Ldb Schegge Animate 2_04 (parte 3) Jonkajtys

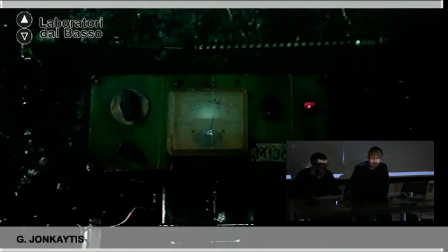Like you could see the light here, and the you know, the arrow would move. We had to just manipulate it from behind, like hide behind and make it.
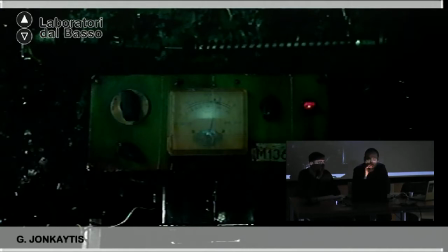E anche il contatore Geiger è stato creato è stato fatto da zero dalla stessa persona che ha creato i costumi, ed è riuscito anche a mettere un meccanismo tale da dare l'idea della freccia che si spostava, si poteva manovrare da dietro. And then there is the hand.
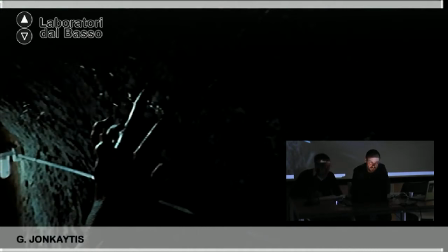This shot is kind of homage to Freddy Krueger, because he used to go and do that a lot, so I wanted to kind of, you know, make it well, homage for it. And that's a, you know, real wall, and then we added CG hand for it.
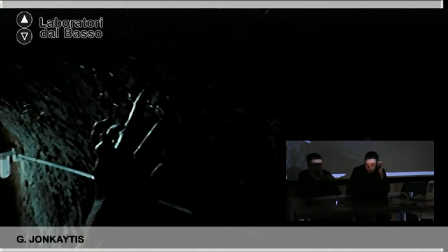Quindi anche il passaggio della mano sulla parete in realtà vuole essere un omaggio a Freddy Krueger, perché lui faceva spesso questo movimento. La parete è vera, mentre la mano è stata aggiunta con la computer grafica.
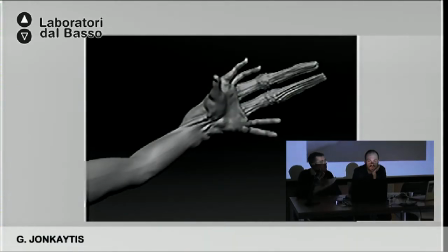And this is the hand being modeled in ZBrush. Questo è il modello della mano in ZBrush. So the idea is that the radioactivity in the cave is so high that those miners that are living there, they just started mutating.
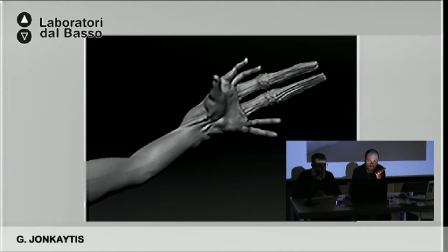That's why he has this face, and that's why, you know, he sprout out new pair of fingers. Quindi l'idea che c'è dietro questa mano è il fatto che nella miniera ci sia una radioattività così elevata da creare delle mutazioni nei minatori che sviluppano delle
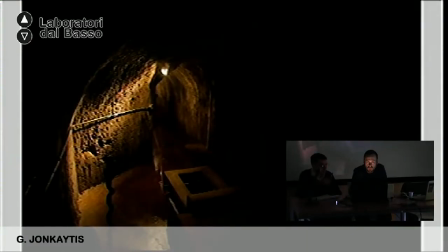altre dita. And this is the top cave. So my friend broke the pipe somewhere here, and then the water that's in another dam that started going down to our set.
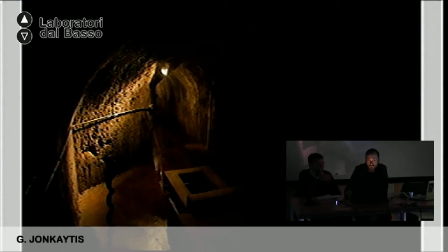E quindi questa è invece la cava superiore, e lì vedete il tubo che il mio amico ha rotto, per cui l'acqua ha iniziato a colare nella cisterna inferiore.
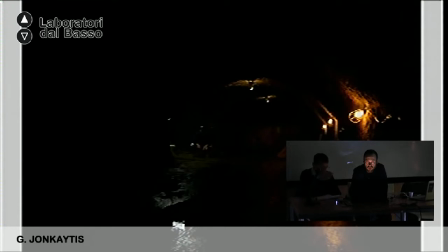And that's the lower cage without the lower cave without the cages yet. Questa è sempre invece la cava inferiore senza le gabbie.
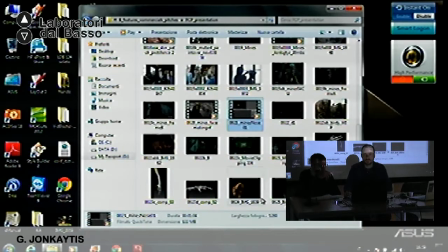Cool. Any questions about this one? Ci sono domande? Sì, io volevo sapere, come fai a sapere dove mettere i punti di tracking, cioè i puntini rossi, come fai a sapere che devono essere posizionati? Un attimo. In general, you put the tracking marks into the where the bone is, so because the bone will not change position that much. I mean, it will change position relatively to the head movement, but it's not gonna slide. So on the, you know, it's good always to put on the top of the bone here, for example. But nose is, you know, it's not totally like, you know, like a soft, so it doesn't move that much, so it doesn't matter that much, but definitely those points here that are connected, you know, they always move with the whole skull, are most crucial. Quindi i punti di tracking si mettono sull'osso perché è l'unico elemento che non si muove, o perlomeno si muove relativamente al movimento della testa, per cui il naso, che non è completamente morbido, ha questi due punti che sono ancorati al teschio, e lì ho messo i punti di tracking. So for example on, in third letter with the guy who's, you know, I put the mask on, I put the tracking marks usually where, you know, the closest to the bone, so I knew that even if he was doing pff, you know, I wouldn't put the tracking marks here because that's the most movable part of the, but I would put it here, and you know, where it's fairly hard, mm-hmm. where you can feel the bone. È dello stesso principio che ho Sorry for doing that to you. The third letter. Quindi ho messo i punti di tracking sull'osso, quindi sulle tempie, sugli zigomi, perché sapevo che quei punti non si sarebbero mossi.